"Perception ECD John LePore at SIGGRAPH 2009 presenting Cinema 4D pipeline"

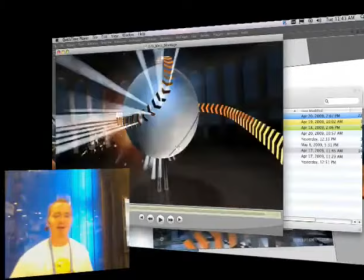You know, it was kind of our common thread through the whole project.
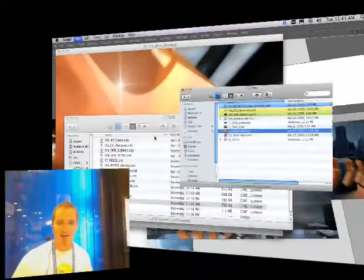You know, tied the whole thing together. So I'll show you guys how we set up this one scene to have our threads winding around the baseball.
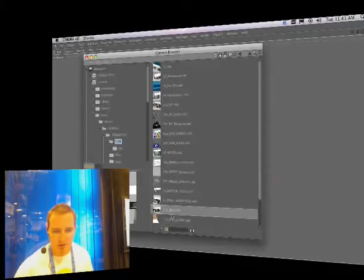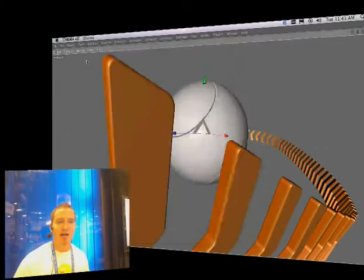So in putting this together, we had our kind of model of the this inner rotunda area set up,
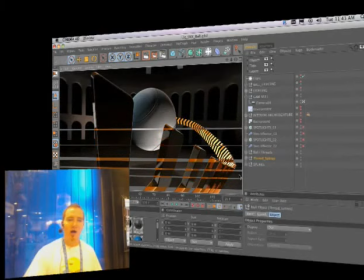put our baseball in there, and we knew we wanted to have our arrow elements winding around the ball.
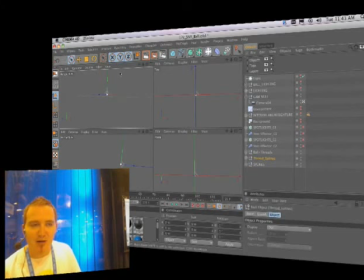So really quickly took the ball, figured out what these sort of lines are like, this pattern that actually makes the shape of the ball, set up some splines that actually ran right along those contours. And, you know, having those splines set up and good to go,
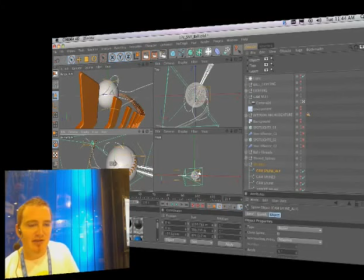you know, we were making all sorts of splines that look like this, very complex shapes, but just kind of going in and looking at the ball, studying it and figuring out how to get these forms to just hug right along the surface of the ball. Once we had that set up, took a while to get that spline perfect, but once we got that spline set up,
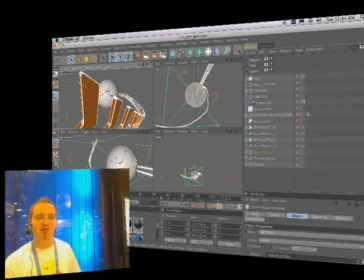we used that for our cloner, which is running these arrows around the ball. Told the cloner object, you know, make a gazillion clones of these arrows and then have it reference that spline for the path that it winds around.
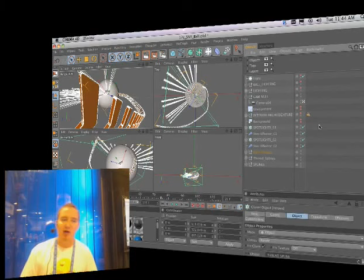We also wanted to make all these sort of spotlights shooting out of where the holes would be for those threads to weave through the ball. So as the arrows run around, these spotlights burst on, once again, referencing that same spline that was,
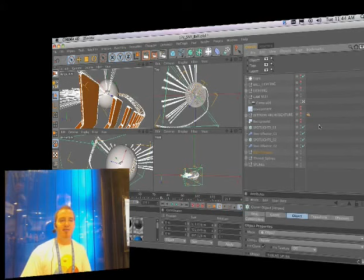you know, really difficult to get together at first, but once we had it set, we had all these different elements that could reference that same element, and through a quick step effector on our spotlight cloner, and we're able to have our spotlights pop on one after another, kind of exploding out of the surface of the ball, choreographed just when we want them to,
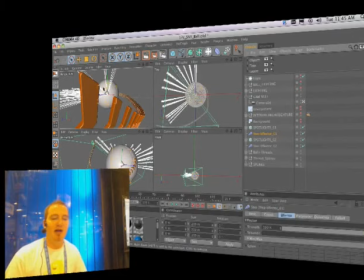so that just as the camera's hugging that you know, curve of the horizon of the ball, those lights are blasting right out from underneath.
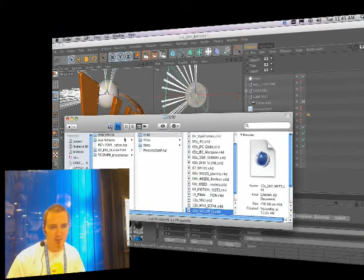So in putting that together, we ended up with
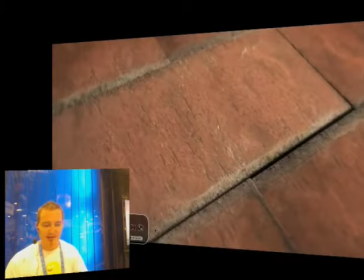our final sequence for the open, which ended up playing out like this.
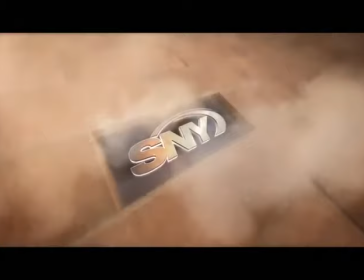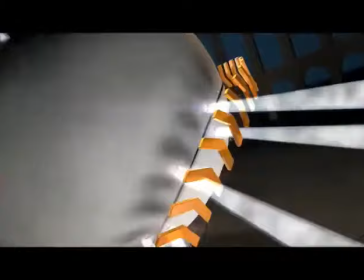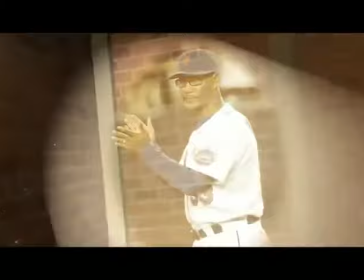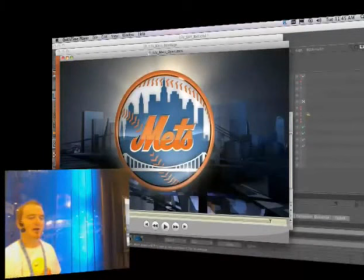So that was how we got our new package together for the New York Mets for this season. Hope this is giving you guys a little insight as to how we use cinema in our workflow at Perception in New York.
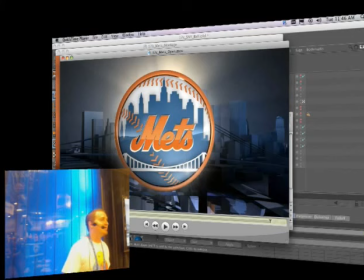Please let me know if you have any questions at all about any of the stuff that you've seen up here. We've got some demo wizards sitting at the back of the booth. If you guys want to see some cool stuff happening in cinema in action, they can show you all sorts of cool tricks and shortcuts. And, you know, let any of us know if you have any questions at all. Thanks a lot for coming by, guys.